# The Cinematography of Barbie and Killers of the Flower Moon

I think it's the collaboration and the gregarious thing that cinema has in terms of creating art with a bunch of other people and collaborating with directors. I just love that, you know, getting to try to be inside the mind and soul of a different person and understand that perspective and then figure out how to express that through my imagination and my ideas as well. I love that part of it.
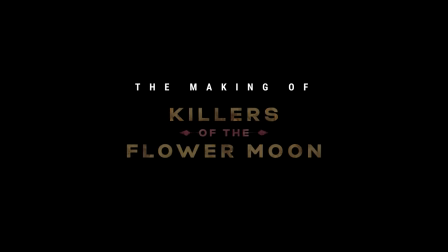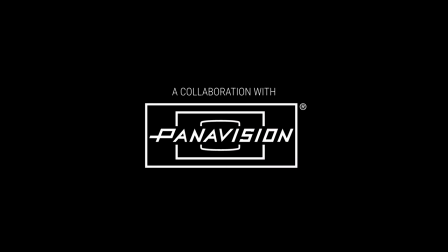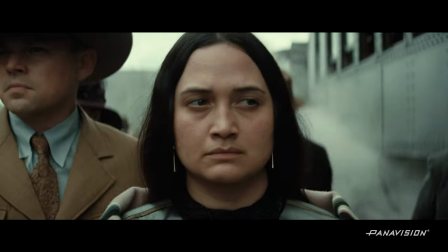36s We're still warriors. This wealth should come to us.
The first part of telling a story like this is learning and listening. To get to the level of intimacy you're talking about with the characters, and particularly the Osage, was try to be able to understand what it would have perhaps felt like to be
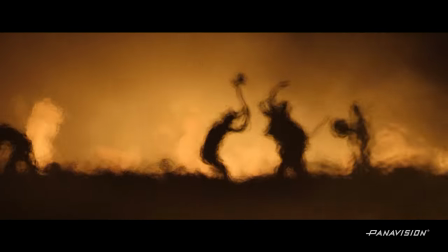62s
there in Oklahoma in those times and the fear and the not understanding what's going on and all these murders. For that it's more than research it's really talking to the people and meeting a lot of Osage and family members of people who have been killed. So that was very moving and I think very important for our process.
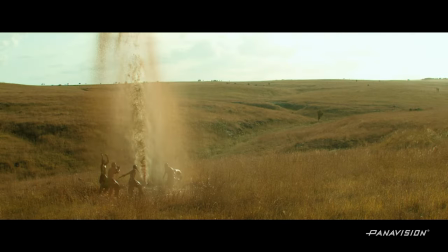86s
Everything that is exclusively Osage when there are no white people around we shot with a lookup table that was as naturalistic as possible in
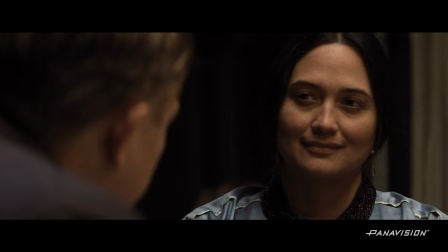95s
terms of color we shot on film negative which I think is the best in terms of capturing the full depth of color in nature and skin tone as well but also one thing I learned in this process of research and talking to the Osage was how important that the Sun is to them and the position of the Sun and even their towns and villages they build in relation to the travel of the Sun so I tried to bring the Sun into
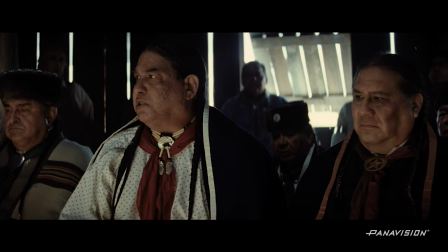120s
the interiors where the Osage are doing their ceremonies or their meetings, all these have the presence of the sun. The scenes with Ernest and Hale and the white people were photographed with a lookup table that emulated autochrome,
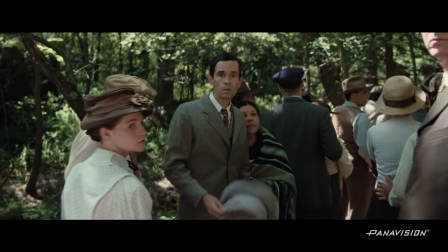136s
which is one of the first techniques of creating color for still photography.
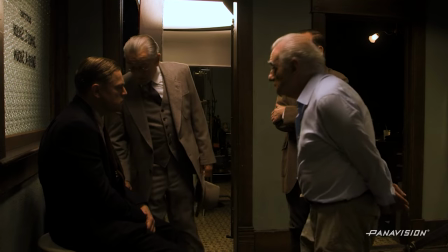141s
Their vision of the world for me, or their memory of what was happening at that time, you know, later would be photography. We have also some newsreel footage and things like that. Dan Sasaki at Panavision helped us out.
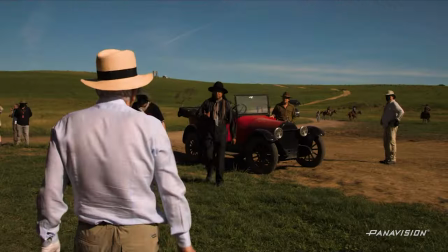154s
We used the T-series anamorphic lenses, but Dan adapted them. And the result of it was that the image is a little less pristine, let's say. It's a tiny bit softer. So let's say more period, if you may. But also, the flares are warm.
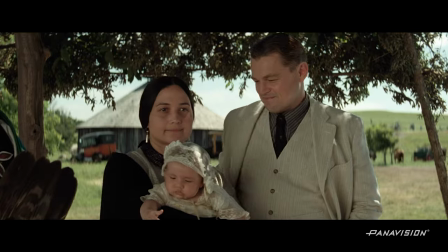169s
And the overall image has a little warmth to it. So when you see the sun in different shots, it's not the blue flare of, let's say, the traditional anamorphic blue flare. It's more of a warm flare. Also, we used the Petzval anamorphic lenses, which distort the edges of frame for certain scenes. We tested lots of lenses. Petzval was one of them. Also, again, beginnings of photography, right?
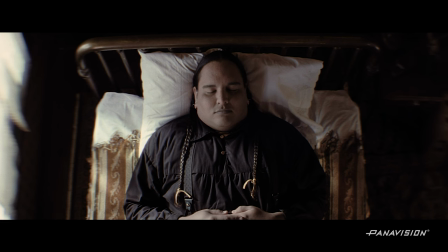191s
And we decided to use them as a leicomotive in the shots of the dead Osage. And then we also used it for certain shots where death is coming. So it became sort of a representation of death, this distortion. And later, you know, you start seeing the representation of the Osage with the hand-cranked camera, which by the way is his own camera. Bell & Hamill, 1917, I believe, camera that we took to Panavision and they helped us put it back in working order. And, you know, helped us figure out the parallax, because of course they're not a reflex. So that was fun, and Trevor Loomis, the focus puller, learned the song, I don't remember what it is, but just to get the rhythm of the hand-cranking, you know, all that stuff.
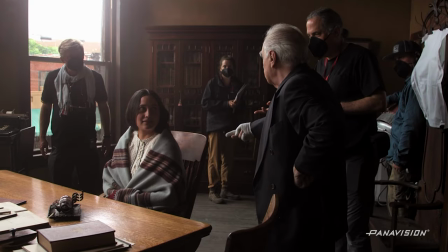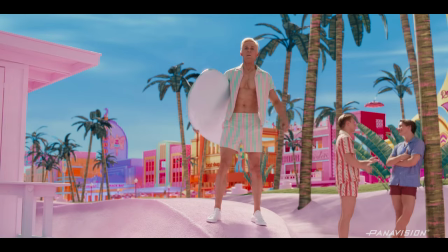237s Hi, Barbie!